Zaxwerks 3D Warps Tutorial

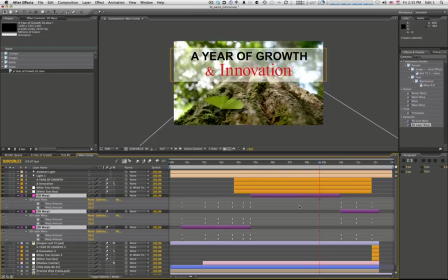3282s
Okay, let's just go ahead and we'll select all these layers and we'll toggle our parameters and you can see here's our key i just duplicated the layer and i just split the layer according to when it's moving when it's not moving so here in the middle when this layer is not moving at
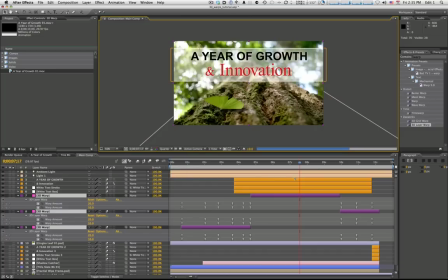3297s
all i'll go ahead and we'll just bring down a resolution there when this is not moving at all on this layer i don't have motion blur checked on the on the times when it is moving that's where i have my motion blur because even though this layer is just sitting there doing
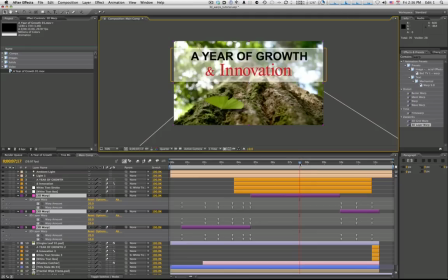3314s
nothing, it's still, After Effects is still going to render all 12, 16, whatever have you, of those motion blur passes on it. So it's going to be rendering these stationary frames as slow as it's going to be rendering these motion frames.
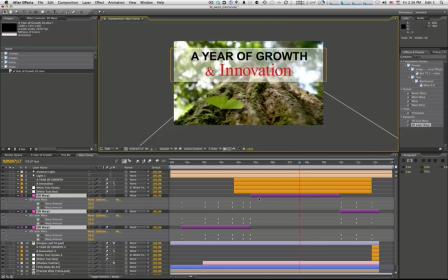3330s
And you do take, you will be taking a hit, so since it spends the bulk of its time of this composition just sitting there doing nothing, I wanted to make a layer that didn't have motion blur on it and that's going to speed up the whole render time of this it's probably going
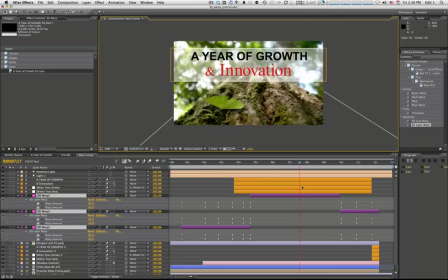3346s
to increase the drop the render time of this very significantly so that's a little tip for you
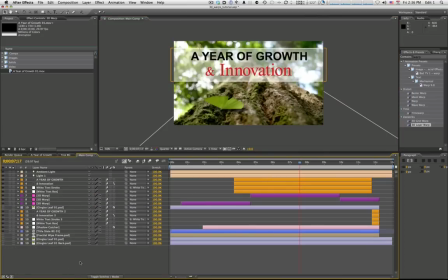3351s
there last thing I'm going to do just to give this a little bit of style is
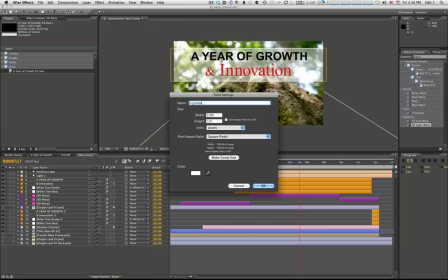3356s
I'll simply add a vignette to it I'll
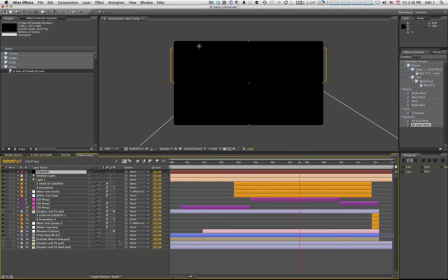3361s
just go ahead and add some black add that right there bring that down
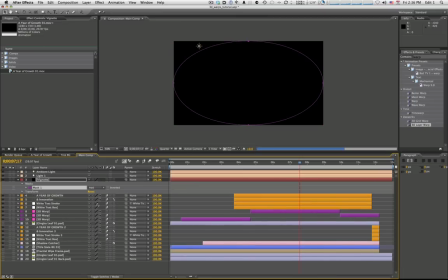3367s
right there and we'll just double click on our mask tool just to give us a quick mask
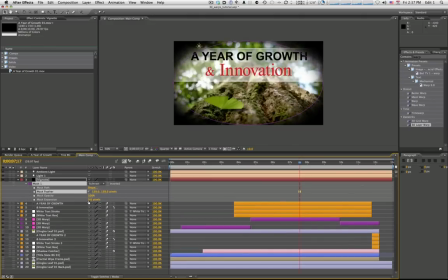3376s
all around it ramp up that there we go and bring the opacity down there we go just give us give ourselves a vignette around it just to give it a little more stylized look
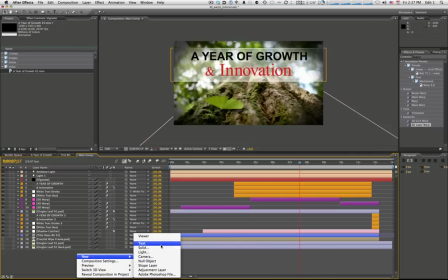3387s
and this already has a pretty good amount of contrast but if we want we can add a little curves
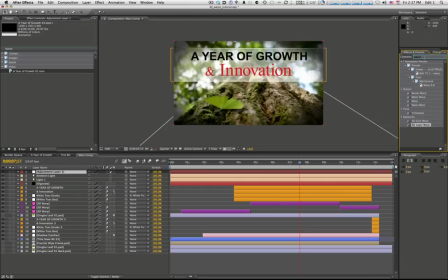3395s
adjustment layer here you just throw some curves on this just give it a little slight little s curve there just kind of make things pop just a little bit more and
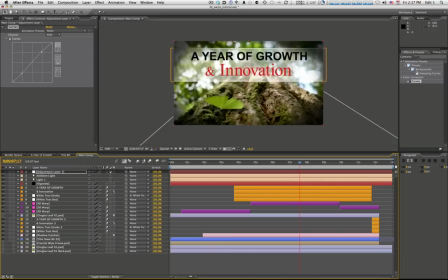3410s
i'll toggle that off toggle back on there we go i mean our pictures already had a pretty good amount of contrast um but that just gives it just a little bit more right there so there you have it folks in fact let's look at let's look at this one creating
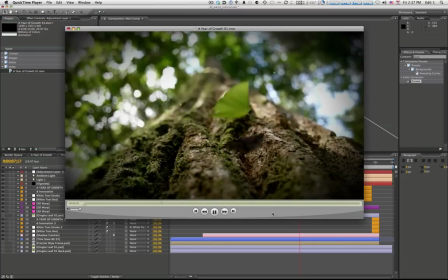3428s
a realistic leaf animation with zax works 3d warps plug-in great plug-in
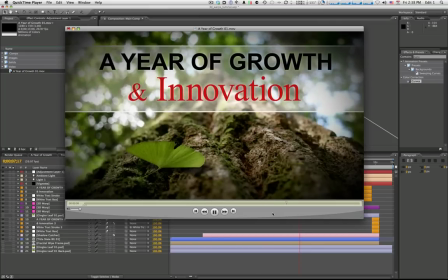3434s
awesome for organic effects like this leafs paper newspapers
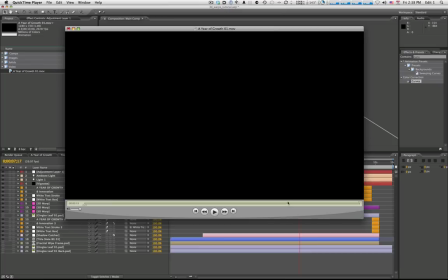3440s
you can maybe do some kind of flag effects and then again kind of real surreal
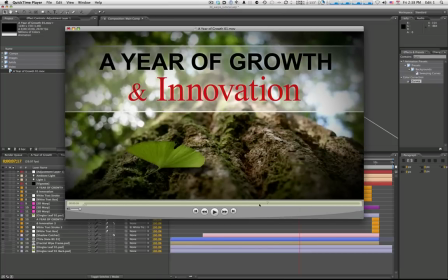3446s
fractal type organic things where things kind of evolve and kind of move all over the place hope I showed you some good tips on how to use everything to give you a more efficient workflow. And that'll just about do it for this tutorial on Zaxworks Awesome 3D Warps plugin.
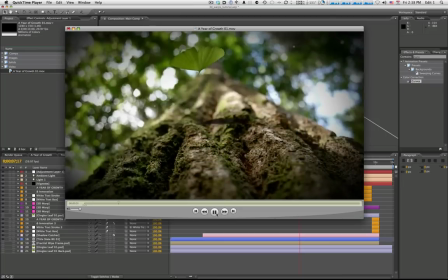3463s
Until next time, I am Jeff from Sweet Take and we'll see you later.